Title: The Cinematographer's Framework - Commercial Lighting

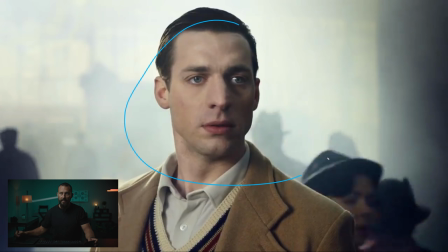[4:06]
So then you have to make sure that you create depth in the action area of the scene or else it's going to feel even flatter, right? So you got to create even more depth. If you're going to go with the shallow depth of field look, you want to concentrate even more on what's happening in the area of focus
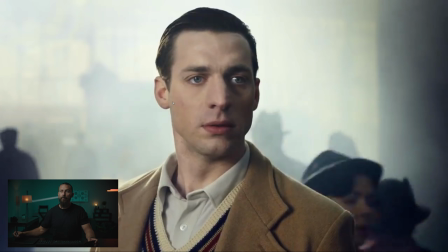[4:22]
to really create that contrast because you can't rely on the depth in the background to do that, especially when you're in a location like this where it's so far away. And you have this little tiny bit of darkness and you've got the people passing by and the atmosphere that is moving during the shot, but you got to be careful.
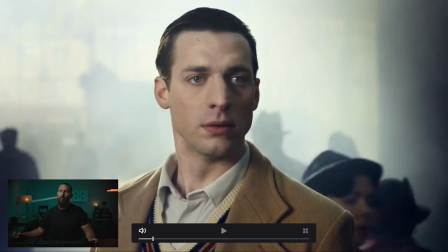[4:37]
So this is not framework. I mean, there are still elements of it. This could almost be, I mean, this is framework if he looks this way, right? You can feel the little fake edge light that is happening here, this little hard light. We're still going harder on the background, wrapping around.
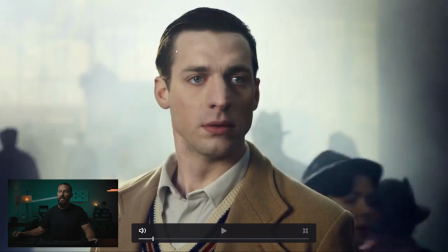[4:51]
It doesn't make it around to the other cheek, and you can see it's a fairly hard-ish light. Now, hers is going to be slightly different.
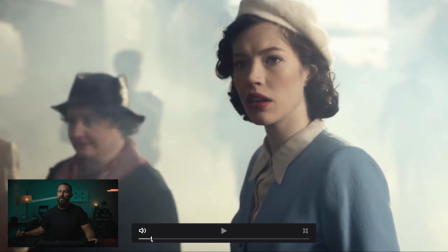[4:58]
We come around to her. Where's her close-up? Okay, same thing, right? Not a whole lot of depth because the angle that this light is taking, right, It creates this little flatness here. But again, we've got moving atmosphere back there. We got people moving in the background. It's fairly quick. Now, you can't light from this way because we got the train over there, right?
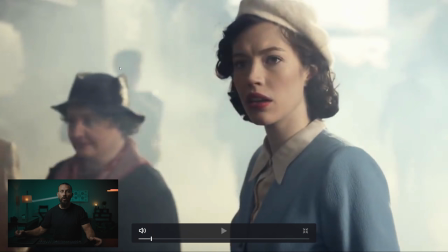[5:17]
That's just the way that the location works. The scout, they go through the whole process. They work backwards from the wide.
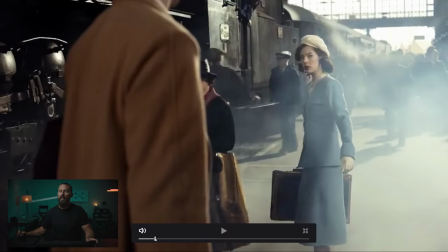[5:22]
By the time you get to these shots, you realize, well, if we've got to get this shot of the station, where is it?
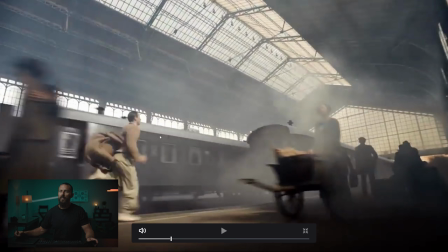[5:27]
The running one. We've got to get this one. Well, why would we bring the light this way over the train and the close-ups? It doesn't make any sense. So we're going to have to light it this way. so as long as you know that going into it well then you have a reason to do it it's just harder
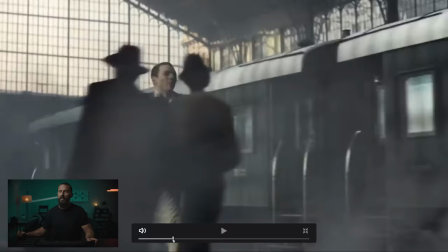[5:40]
to do now if we take those frames those two frames that we just saw and we contrast that versus this
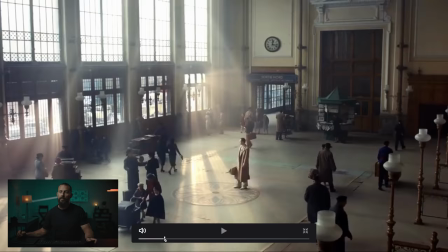[5:47]
you tell me what you like better which frame do you like better now if you answered this one
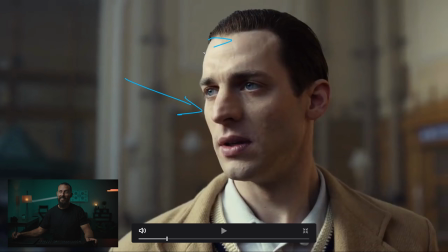[5:56]
i can't help you no one can help you it is not as nice it just doesn't look as good right you've got nice soft shadow leaking over to the other side, upstage key. There's a little bit of something back here, but that's just, that's probably just atmosphere. It's not like there's a light back there pushing back here.
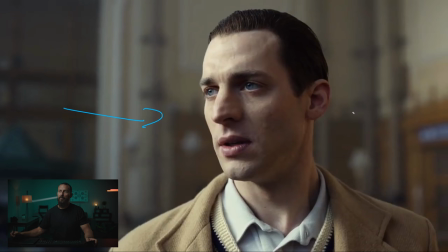[6:15]
There might be, but it's very, very subtle. Again, with the super shallow depth of field, you see what I'm talking about? It just falls to nothingness. But here, this is just a classic example of, well, do we go upstage or do we go downstage? Upstage, it just creates more depth. That's all that it does. You don't have to do it all the time.
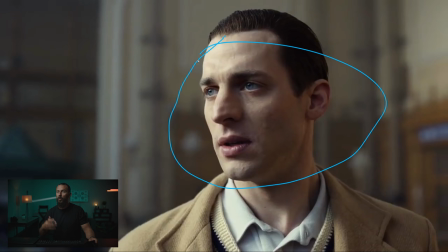[6:32]
It just makes your job easier. And if there's so many things to think about when you're on set or when you're getting ready for a project, why not eliminate things that take up headspace where you're actually going to come out with a worse outcome or something that's just as good but takes more work and takes more mental energy
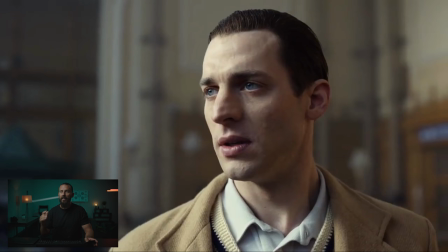[6:47]
to think about, okay, how are we going to do this? We can't really bounce the light outside if we're lighting from the front. That means we have to soften it off.
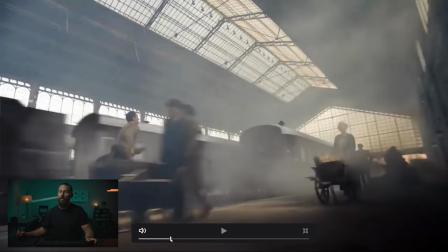[6:53]
It just creates a whole different way of thinking about the images if you're going to do that.
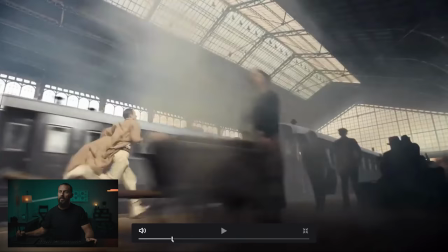[6:57]
So here, this is your classic upstage and the reason this shot works is we go back here right if you can light this one
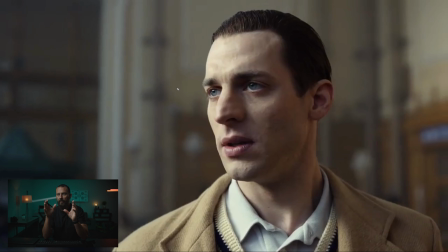[7:03]
right say this is on the boards say you're gonna get this job you get the brief okay you're talking with the director yes we need this close-up of him realizing that she has stolen his wallet has to be and he has to do it in this train station it's the most epic area well let's go in for the close-up when he really realizes that okay what's gonna make the close-up look the best.
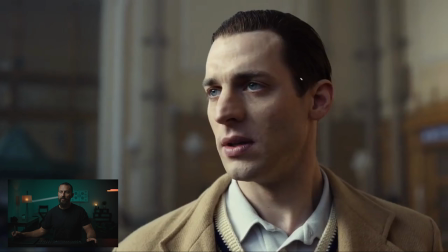[7:23]
Well, if we stand here and we light from upstage in this specific spot, we're gonna shoot into the shadow.
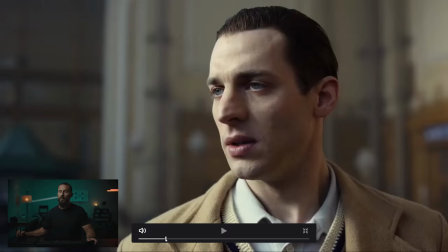[7:29]
This is gonna look really beautiful, right? That's the look that we want. If you can light this bit, then you just take those same principles and you go back to here.
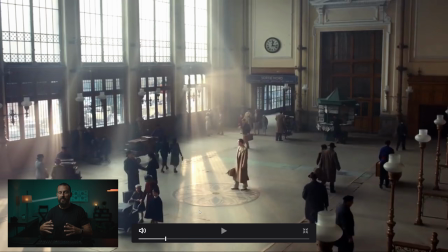[7:37]
Now, that dictates what you're going to do in the wide, because then in the wide you say, well, what can't we control here? We know we want to be on the shadow side, so what action does that mean? He has to be standing in this orientation, looking that way, so that when we go in we can get that close up. He needs to be away from the wall so we get that depth.
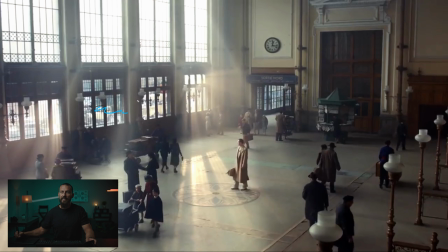[7:53]
We need to bring in pretty much every light in the entire country to be able to rain down this amount of light during the day. So just huge amounts of light but the fixture doesn't matter, the type of light doesn't matter because you're going to farm that out to the team. You're going to say hey team this is the look that we want, go and get it done.